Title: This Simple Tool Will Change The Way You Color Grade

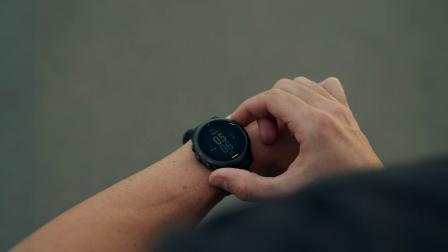0s
Have you ever wondered why your eyes are drawn to a specific part of an image? Well, it's not by accident.
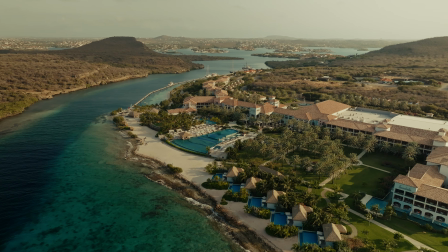4s
In this video, I'm going to show you how I use power windows to guide the viewer's eye, shape light, and give my color grades a more cinematic feel.
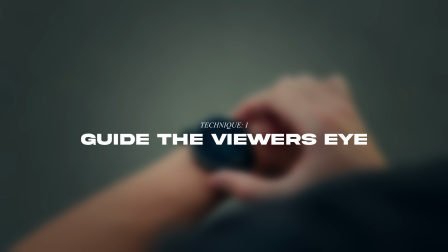11s
All right, so we have our image here, and I'm going to go over to the window icon.
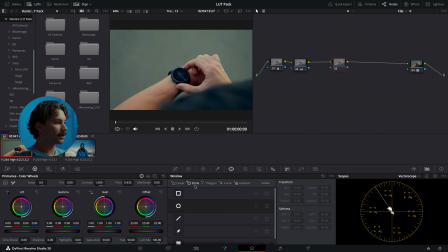15s
And as you can see here, we have linear, circle, polygon, curve, and gradient. So these are the different windows that you can use. And in this case, this shot was from a spec ad I did for Garmin watch. So one of the ways I like to use windows is to direct the viewer's eyes to where I want them to be.
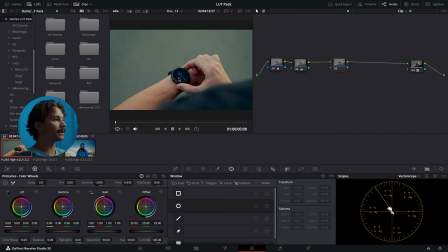32s
So obviously, like I said, this video was for Garmin. So I want the viewer's eyes to be directed towards the watch here. And right off the bat, I mean, this is just a simple color grade and it's looking pretty good, but we can take it a step further.
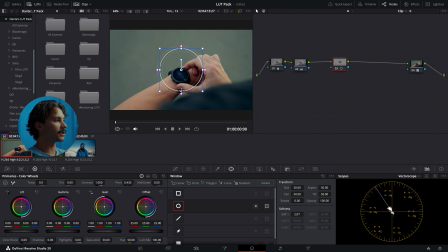45s
So I'm gonna go ahead and add a circular window. And in order to adjust the size of the window, you can grab the corners here and make it bigger or smaller. And then in order to make the overall window just more smoother and kind of more of a gradient, you can pull these and that'll kind of be your feather and make it a lot softer.
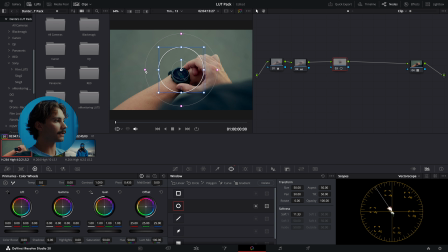64s
As you can see here, when I adjust it, the softness increases or decreases. So like I said, we want the focus to be on the watch. So I'm gonna put this here and I'm gonna just make this a lot bigger and a lot smoother.
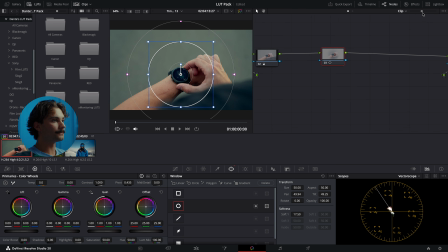78s
And you can see here in the node what it's keying out. So everything that's grayed out will not be affected. Only what's inside the circle will be affected. So for what I'm doing, I actually want to affect what's outside of the window. So I can just come here and click this and that'll just invert it.
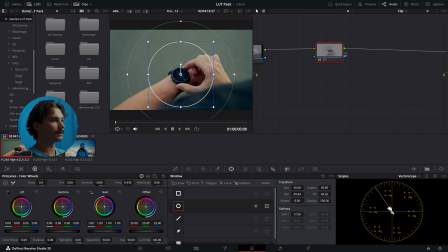97s
And as you can see, when I do that, here it's affecting the inside of the circle. And then when I click it, now it's affecting everything but the inside of the circle. So now that I have my window here, I can come to my curves and I'm just gonna bring the midtones down,
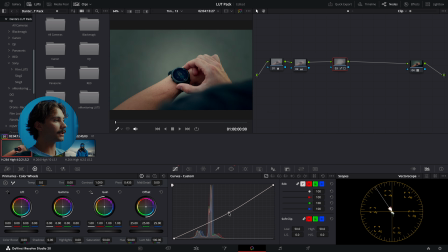113s
and instantly you can see how it's just putting an emphasis on where to look, and it's just kind of highlighting the watch, which is where we want our eyes to be. So this is without the window and with the window. And just by that, I mean, this is looking really good.
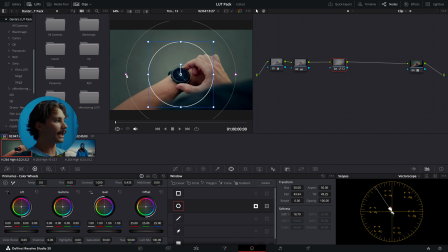127s
And just to show you the importance of smoothing it out and feathering it, if I didn't do that, obviously you can see, no one would ever actually do this, but just to show you the difference that it makes when you feather it out and make the effect a lot smoother.
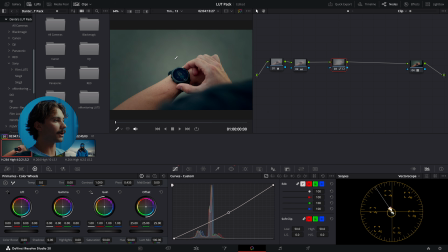143s
And just by that simple step, it's doing a lot to our image and it's letting the viewers know exactly where to look. And not to say that this is necessarily like a bad image or a bad color grade, but this is just a way to take it a step further and kind of separate yourself from the beginners.
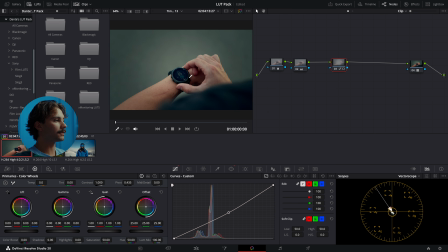159s
And once again, to just direct the viewer's eyes to the specific part of the image that we want them to be focused on.
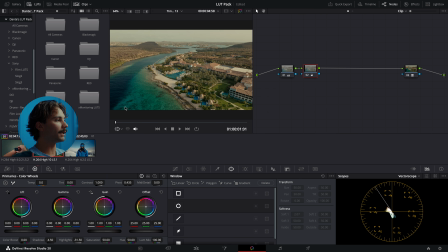165s
So another way I like to use windows is to make a nice linear gradient from dark to light. So what I'm going to do is just enhance the gradient that's already here. So right now we have a subtle gradient of the brighter parts here and then the darker parts here.
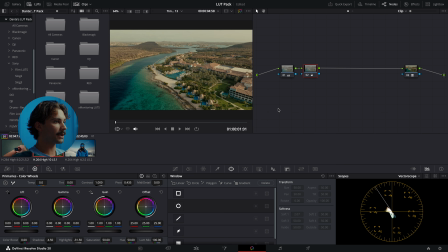181s
So it's going from light to dark this way. And so what I'm going to do is add a new node. And then if you're ever using more than one window, you're going to want to do this with parallel nodes. So if you're using Mac, it's Option P. And now we have our parallel nodes here. And then here is the parallel mixer.
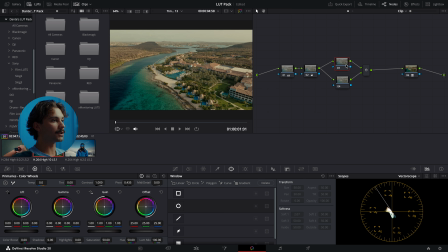197s
So basically what this does is just allow them to work seamlessly together instead of like competing with each other. This is just going to mix them together and blend them very smoothly. So I'm going to add the gradient here.
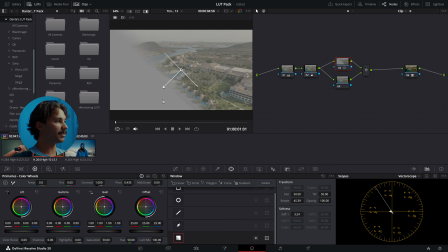209s
And once again, whatever part is grayed out is not being affected, and whatever part of the image that isn't grayed out is what you're going to be affecting. So this is a gradient here, and as you can see, if I have this all the way here, it's a very like hard edge and it's not blended smooth at all, as you can see.
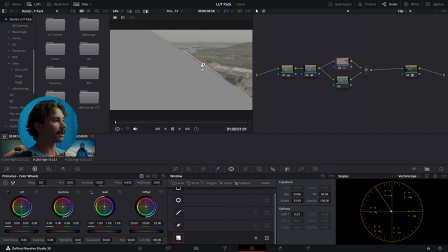229s
And so this is similar to what I did in the last clip where we feathered it and made it a lot softer. So I'm going to grab this arrow here and stretch it out, make it a nice smooth gradient. And what I'm focusing on here is the highlights.